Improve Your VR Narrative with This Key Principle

Hi friends, I'm Flutter. Lately, I've been reflecting on how we communicate visually, especially in VR, and I'd like to explore that with you today.
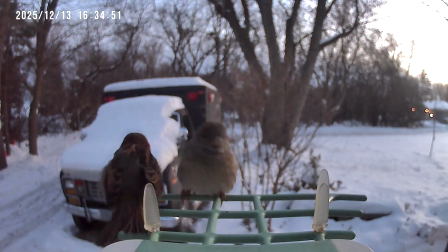13s
One way I think about this is through something called visual language.
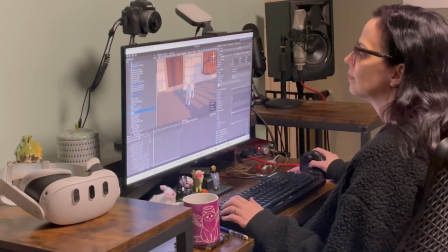18s
When I talk about visual language in VR, I'm talking about the consistent way a world communicates with the player through visuals.
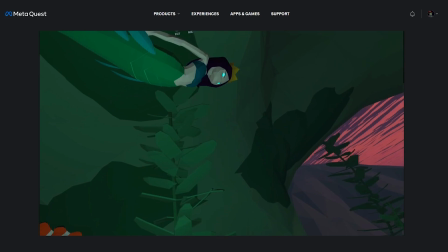28s
That includes color, shape, lighting,
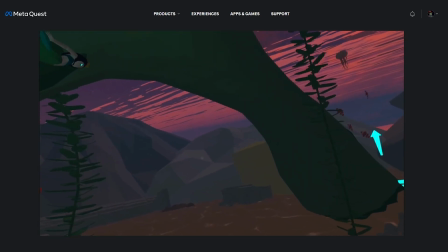31s
and overall stylization and how those choices repeat across the experience.
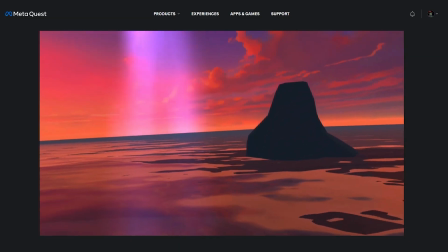37s
Visual language is universal.
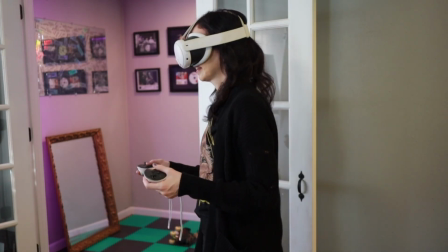40s
It helps players immediately understand how a space feels, how to move through it, and what kind of story they're inside.
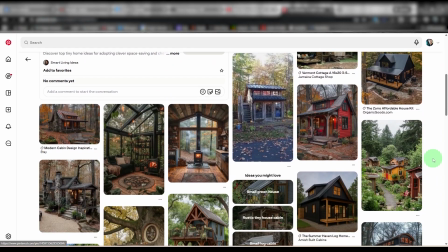49s
It's the difference between stepping into a cozy, woodsy cottage versus a sterile office environment.
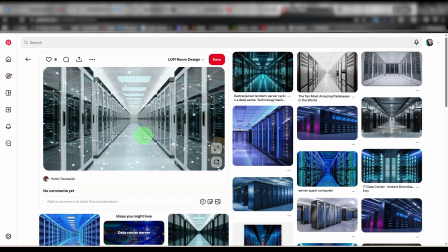57s
Even before you interact with anything, you sense what is going on around you.
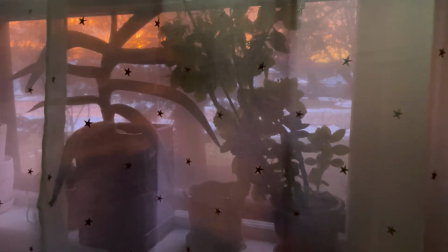62s
In my own work, visual language shows up a few different ways.
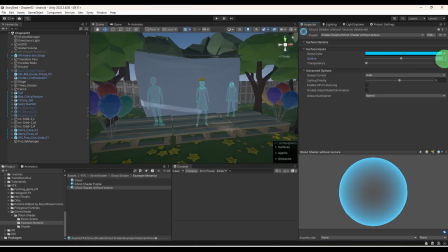67s
In the Dream Lodge, I use a transparent, ghost-like shader on certain objects.
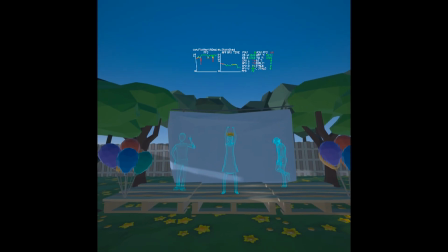74s
That effect repeats across scenes, creating a visual pattern the player quickly recognizes.
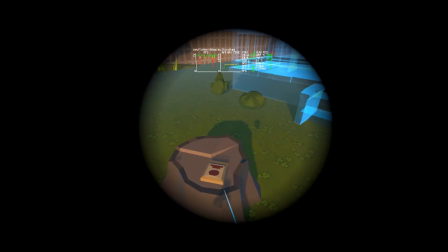81s
It signals that something is otherworldly, possibly unreal, virtual, or in between.
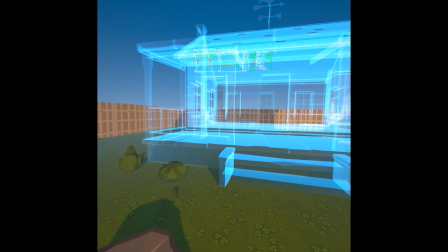90s
And it aligns directly with the narrative themes of memory and simulation.
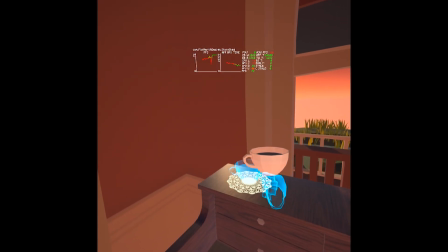98s
And it signals that you might have to do something sometimes.
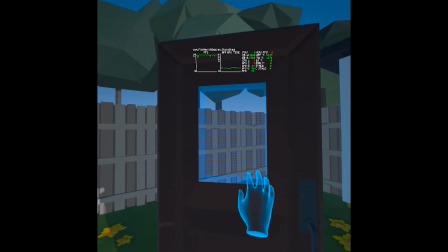103s
A pixelated visual appears during transitions after getting close to a standalone door,
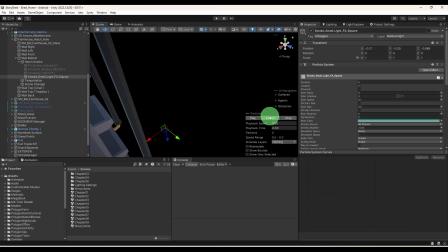110s
and the same idea reappears later as a particle system.
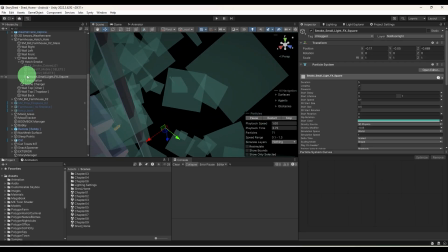115s
That repetition reinforces how the world is constructed.
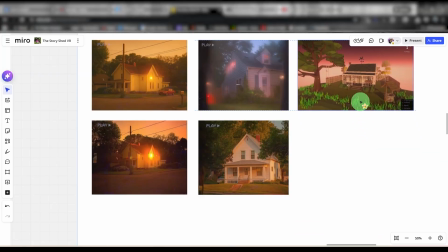119s
This story is influenced by magical realism mixed with sci-fi, so it points to that too.
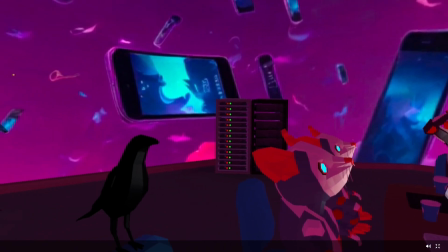128s
In Shadow Mend, I used AI-generated skyboxes for the different dream scenes.
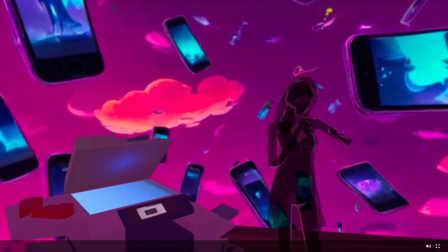135s
These weren't shortcuts, they were intentional.
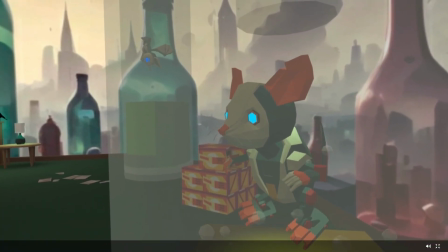138s
The wild sky treatment separates dream space from reality and also gives commentary on AI and art.
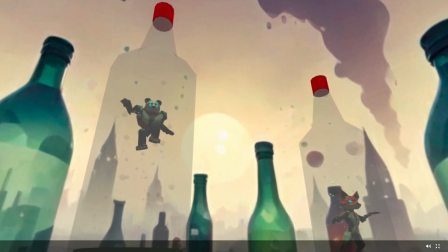148s
Before anything happens, the player already understands that they've entered a different layer of reality.
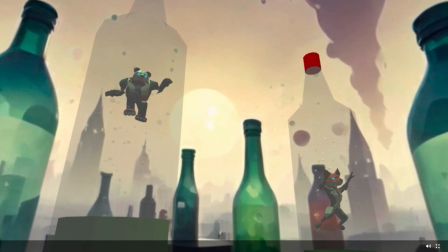155s
This idea of visual language isn't unique to VR.
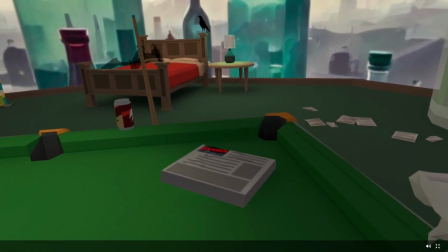159s
I come from a film and video background, and visual language principles are used there too.
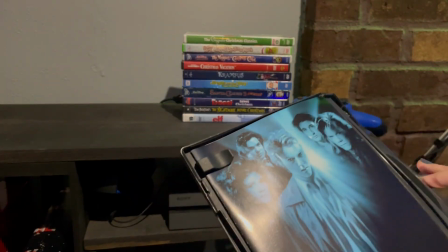167s
When I recently rewatched Flatliners, the original from 1990,
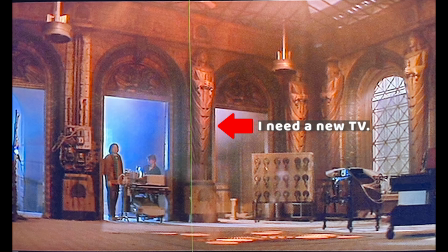173s
what stood out immediately was its consistent use of blue and red gel lighting.
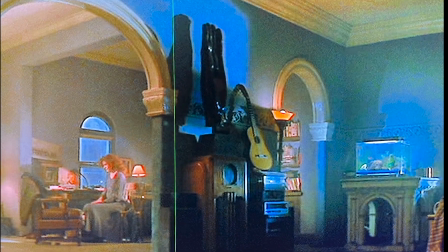180s
Without explanation, the film visually tells you where you are, whether you're alive.
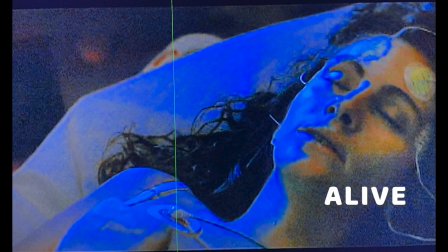186s
Red could mean like for blood running through your veins, possibly, or in a dreamlike state, blue, perhaps lacking blood, not alive. The lighting itself becomes a narrative cue. VR works the same way.
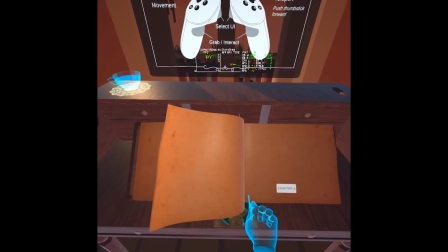205s
Consistent visual signals guide emotion and understanding before the player consciously thinks about them.
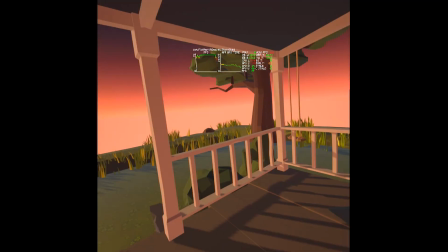212s
This is why consistency matters so much. When visual ideas repeat, players don't have to relearn the world over and over.
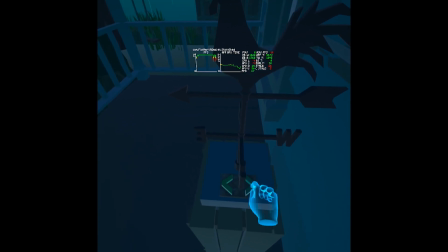221s
Cognitive load is reduced, and the experience begins to feel intuitive.
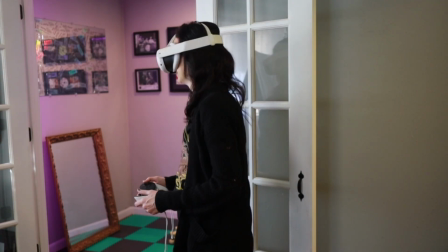226s
This is especially important in VR, where players are physically embodied inside the space.
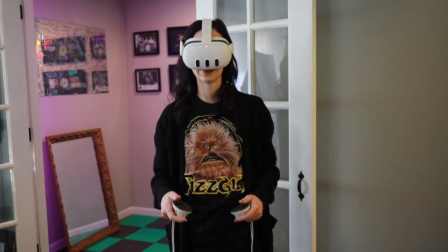233s
A strong visual language helps players feel comfortable,
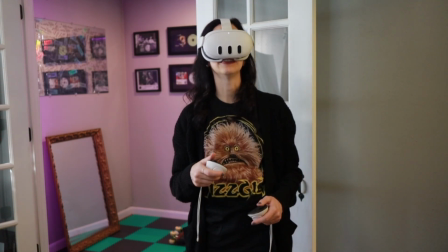239s
oriented, and present, particularly if they're new to VR.